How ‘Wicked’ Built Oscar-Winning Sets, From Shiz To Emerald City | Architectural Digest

Now, the reason I added the columns is because I really wanted to make the room feel enormous.
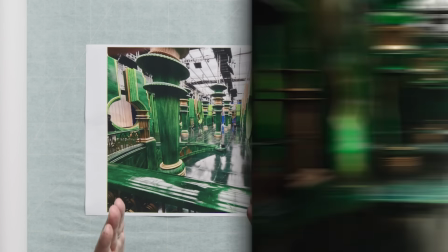[16:30]
So as you walk down here, the columns force you into a longer perspective, even though the room is wider.
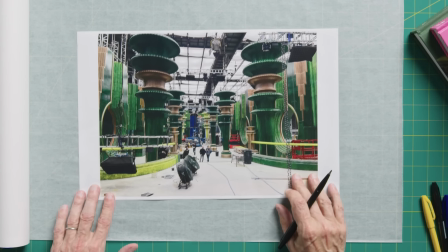[16:37]
I need to talk about art direction. So here you have the building of this Great Hall, and this is also why I like to do things practically. There's art direction and art directors. You have to manipulate the set and change it so it becomes something better than the concept to the finished product. It's like a piece of sculpture. You must see it and change it and analyze it.
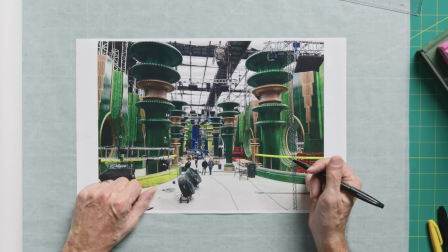[16:59]
So we initially painted everything green, and I remember being with my head painter saying, wow, this looks terrible.
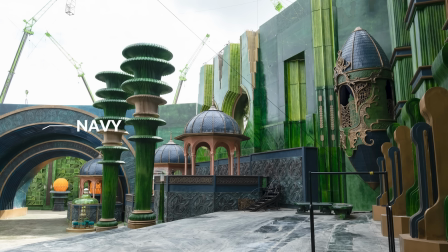[17:05]
So now, one thing you'll note here is you're seeing navies, you're seeing orange gold, you're seeing bronze, you're seeing many colors.
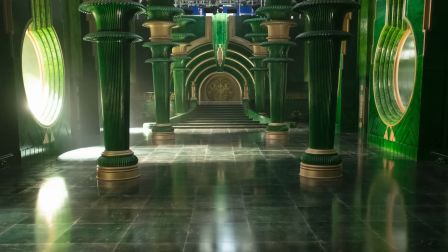[17:13]
And so again, I'm trying to create definition so you understand it. So I needed to break it up. It couldn't just have green. So you'll see that although the overall image is green, there are many colors in the Emerald City.
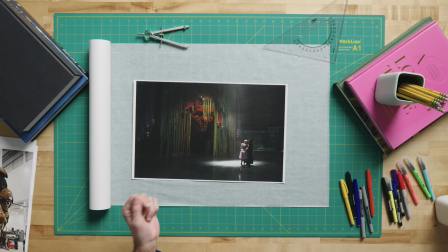[17:28]
And now we've left the Great Hall and we've gone into the Wizard's throne room.
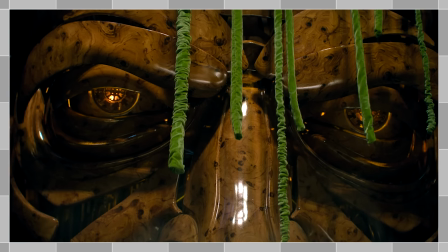[17:34]
The main feature is the Wizard's head, which is a theme in all the films and in Wicked. Firstly, I wanted to puppeteer a head mechanically, and I knew Paul Coolbort and his special effects team could do it because he'd done flying miniatures,
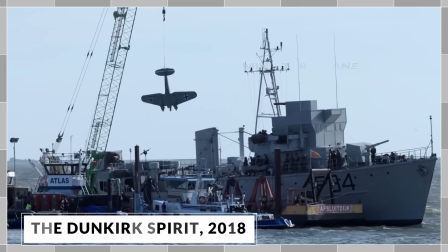[17:47]
Heinkel's for me on Dunkirk. So I knew he was a talented group of people.
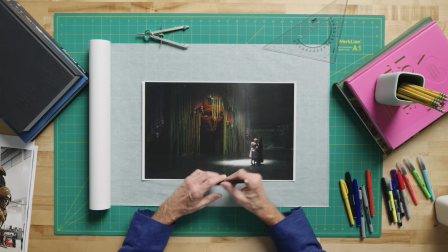[17:51]
And he had a puppeteer with him, and so this is a working, practical puppeteered head up here.
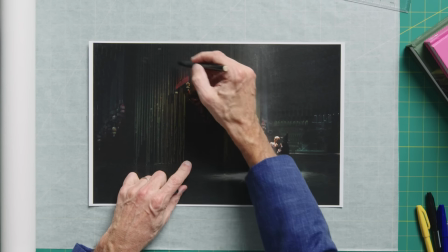[17:58]
This is all in camera, there's no digital work here. This is actually behind the scenes here is this giant pivot arm attached to the ceiling,
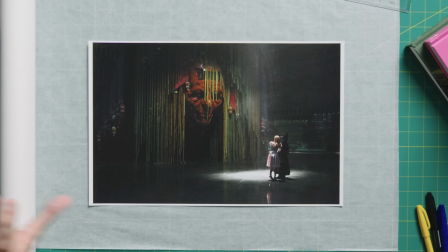[18:06]
so we could lower and raise the head and push it in, because it has to appear somehow. You can't just open the curtains. It has to be more dramatic than that.
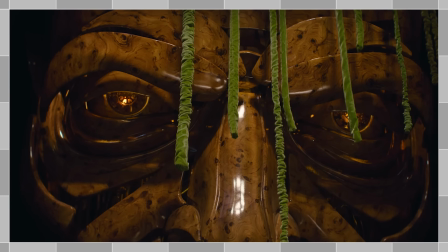[18:16] The great and terrible.
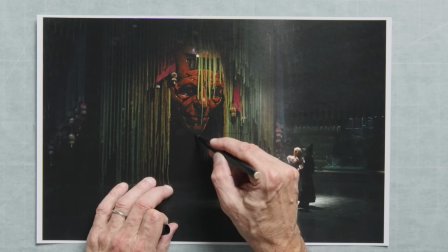[18:21]
It's 15 foot of head puppeteered, but then you're 8 feet off the ground here, and then the arm goes all the way up to 40 feet. So the mechanics of it were, complicated. And then really I'd been to the Deer Beacon to see a lot of string art, and it occurred to me that we should,
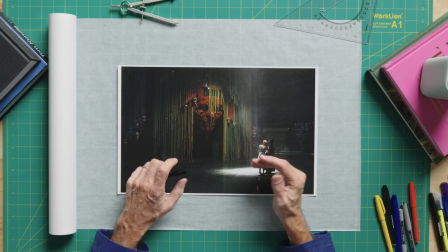[18:41]
instead of making a traditional theater curtain, we should do it out of these layers of string, which would then become velvet curtain pieces. And we'd do this huge depth, so about 20 feet worth of different colored greens, going from sort of green to yellows to blues. There are all kinds of people behind the scenes pulling on little wires to open up the curtain so the puppeteer, his face expressions wouldn't get stuck. And then the big movement of the head was done by the hydraulic guys at the back. It was like a stage show that we had to achieve every single take.
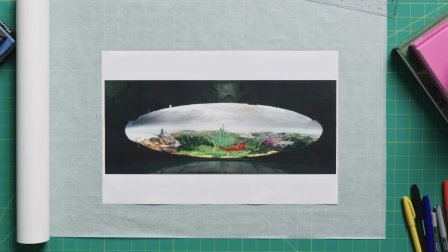[19:15]
Here we have the concept of the mat room. Once we get past the wizard's puppeteer head and he comes out and he greets Elphaba and Glinda, he then shows them his map room.
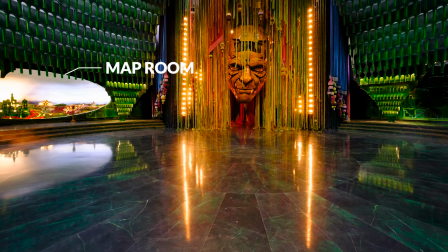[19:27]
And originally it was just a separate set. And I thought, well, it'd be lovely to do a map room sort of mural or something that was part of the throne room.
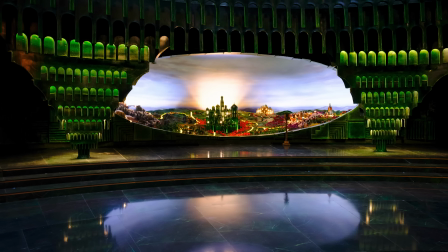[19:38]
And then it was like, well, we could also do an illusion here, because the wizard's an illusionist. So you walk up thinking it's a painting, and then it lights up and he actually steps over into it.
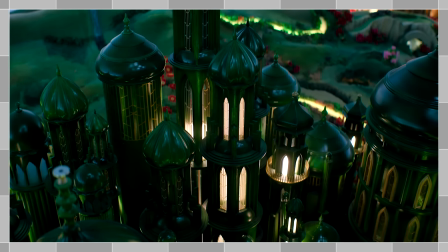[19:49]
So it's a 3-dimensional map of Oz. John was in love with that, and he just says, yeah, let's step into it. My sort of inspiration was when I was on Dunkirk, the film Dunkirk. We were filming in Dunkirk, and we'd have Sundays off.
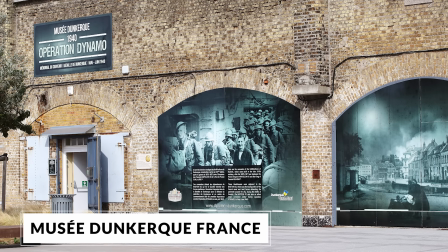[20:02]
There wasn't a ton to do in Dunkirk, so I used to go to the art museum. It was about the history of Dunkirk and the shipping and the ports.
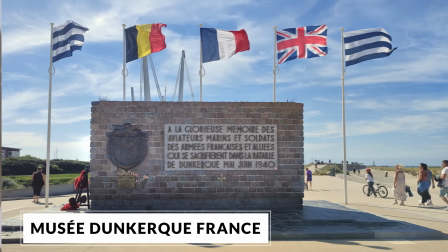[20:10]
And someone had made these sort of historical vignettes in 3D. They're only 4 inches deep, but everything was forced down, so the perspectives were painted and forced. So when you stood in front of them, it looked like they went off like a real model, but actually they were shallow. So that sort of fascinated me, and that really gave me the inspiration for this, how we might achieve this.